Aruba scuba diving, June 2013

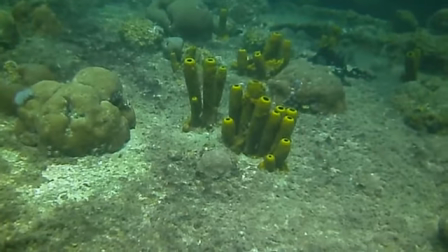(4:09)
So I put that in as an establishing shot. this is at a depth of about 60 feet.
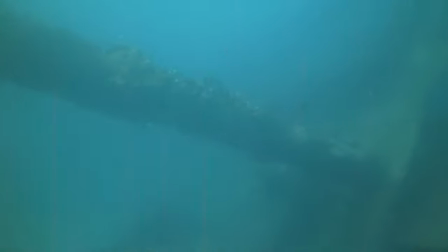(4:15)
This was photographed on the 17th of June, 2013,
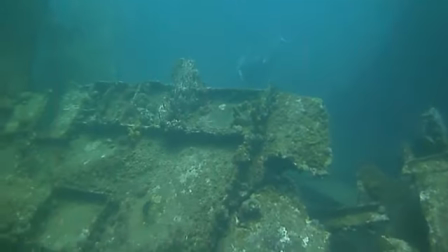(4:21)
and the one part of it that's broken off of the ship that's broken off
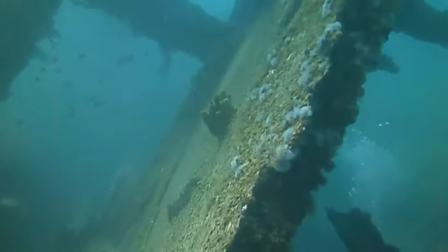(4:27)
sticks out of the water, or just about, maybe at low tide it might, but it's really maybe about 10 feet down, and you can see that right there.
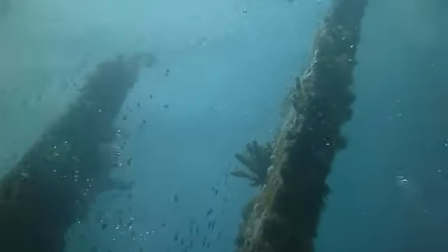(4:36)
You can see that's about maybe 10 feet below the surface there.
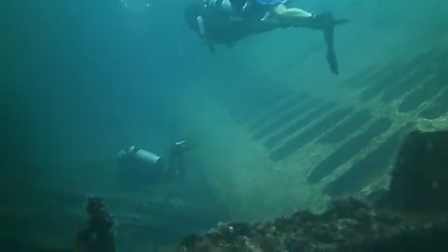(4:42)
And there's a wide open bay area in here as well. A nice place to float.
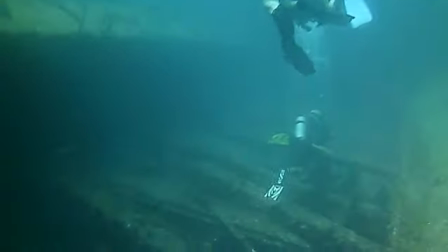(4:50)
You can see the other fish there. The water is actually clearer than this video conveys.
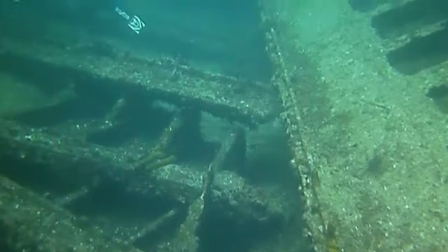(4:56)
This is with a lens cap or a lens filter, I should say, to try to make the color correct.
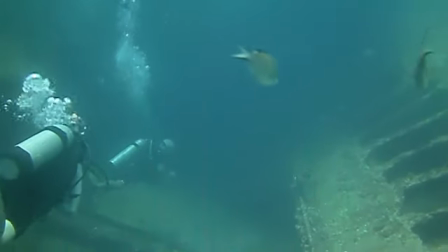(5:03)
And what we're doing is we're going through the the crew area of the ship here
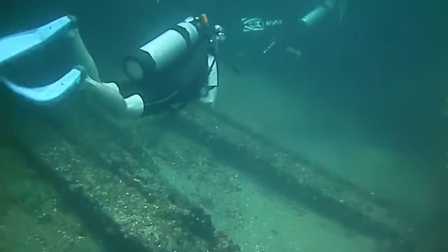(5:08)
going through the cabins in that area.
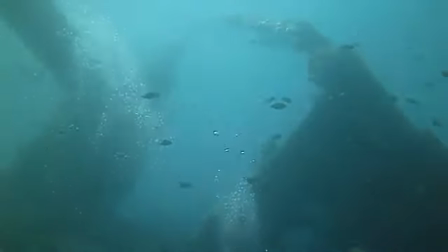(5:13)
We're going to do the swim through here in a moment. There's looking back up toward that half of the ship there.
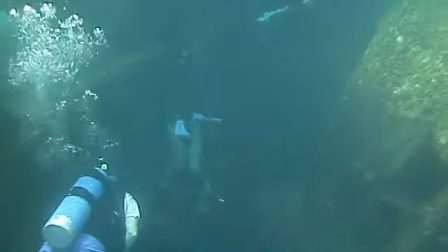(5:22)
And when we go through these, I try to avoid, as much as I can anyway,
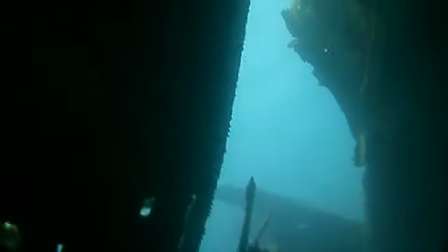(5:27)
just photographing the back of the tank of the guy in front of me.
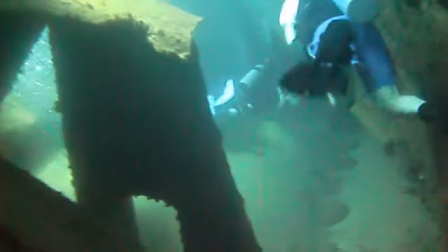(5:32)
I try to point to sort of the side, either the left side or the right side or I cut the video so that it minimizes that.
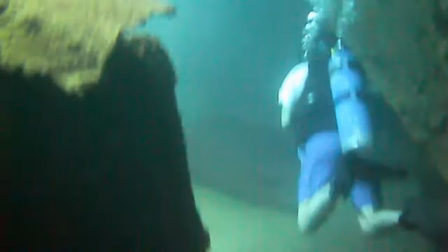(5:41)
So I've done that to as much a degree as is practical to try to get this,
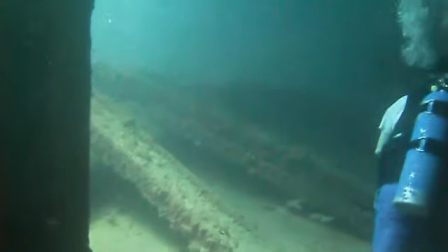(5:47)
try to make the video to the point and enjoyable.
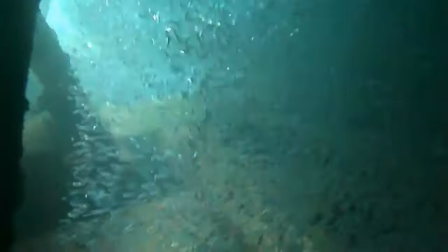(5:53)
Here's a bunch of silverfish. You can see this very tiny fish that are just all over inside the ship here.
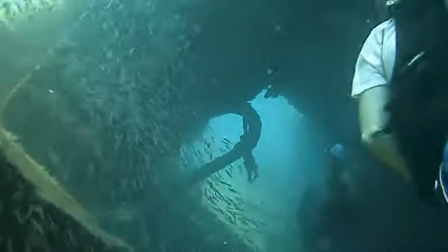(6:01)
And we went through a kind of a cramped cabin area with a bunch of
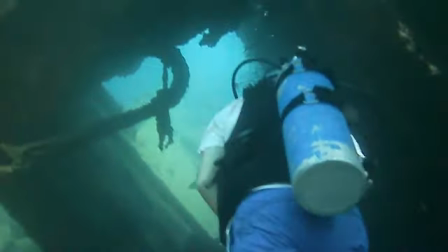(6:07)
portholes that are open above and or to the side I should say. We're kind of looking around as we go through the ship here.
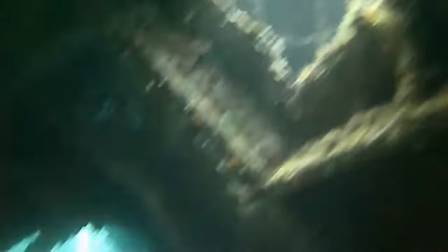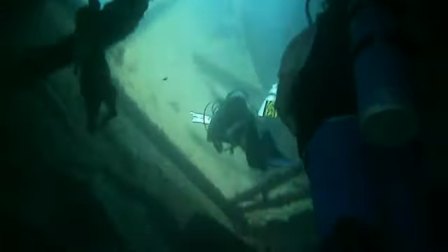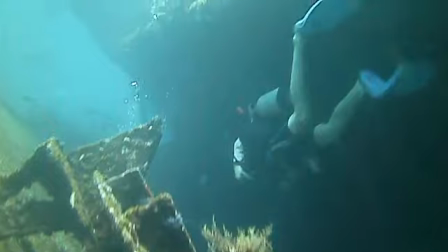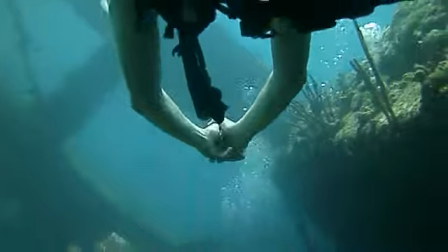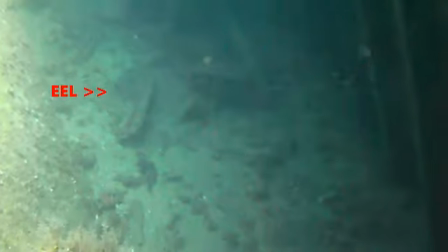(6:37)
And here's an eel, which you can see pointed out. You'll have to, might have to reverse the video and look at it again,
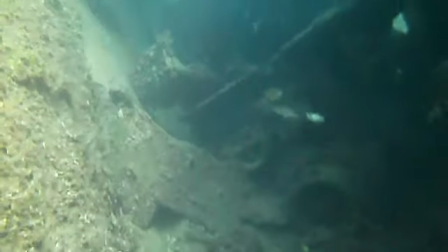(6:43)
but I did not realize I had that footage quite that good until I looked at the hotel later in the day after the dive.
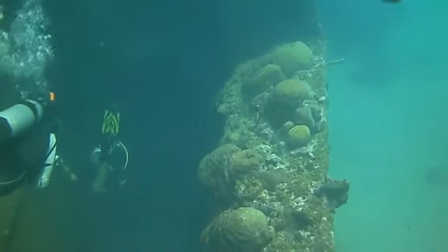(6:54)
And we're just moving through. So we're in the side of the ship here between the side and sort of the inner section here.
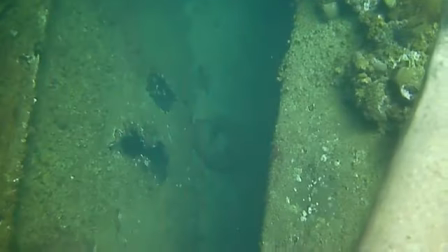(7:00)
We're going through another swim area that's at the back of the ship, really.
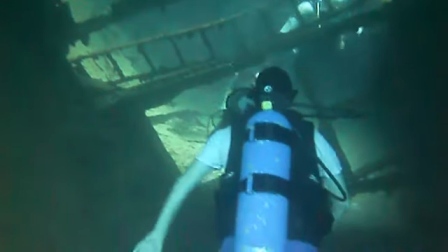(7:05)
And we're basically going to go down through this, what skeletal remains, or there are, of the back of the ship here,
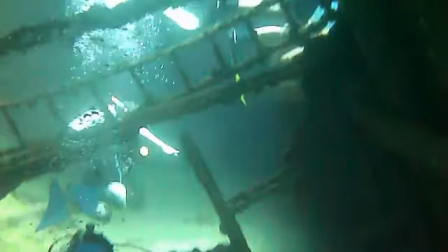(7:12)
going through this really tight shell of what's left of the ship in this area.
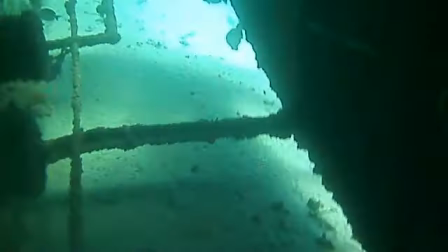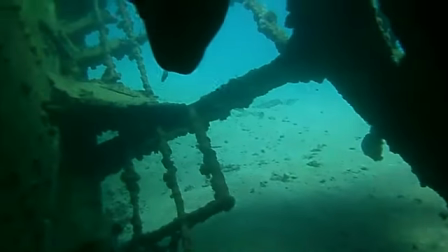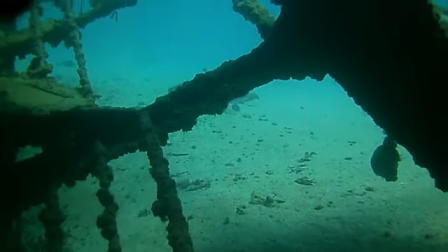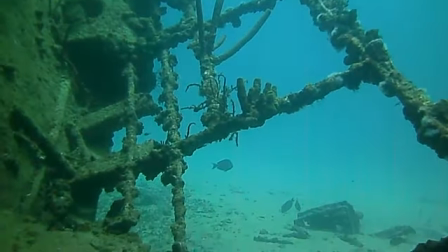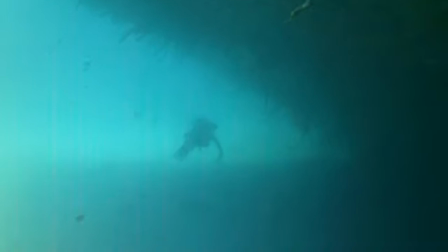(7:41)
And here's an establishing shot or kind of a wider shot of the side here with
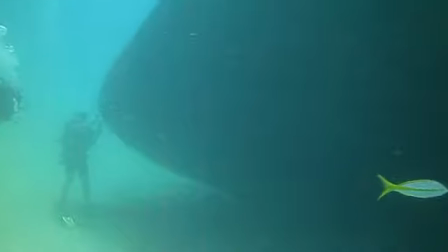(7:51)
another diver off in the distance to kind of give it scale. And here's a one point of the ship from the side from the very bottom.
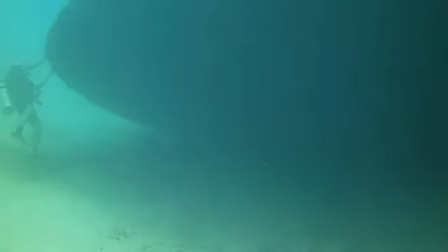(7:59)
So this would be at about say 90 feet or so.
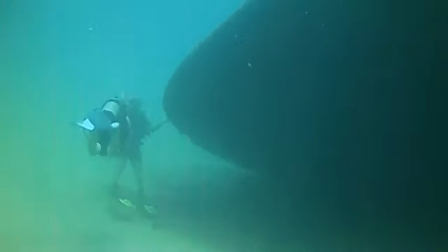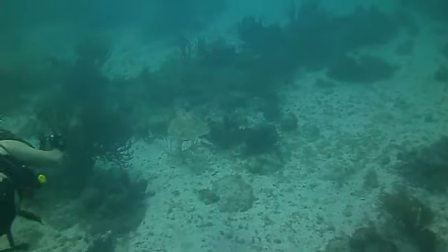(8:07)
and there's a turtle that we encountered down there. Not much sea life, I did not encounter much sea life while I was down there.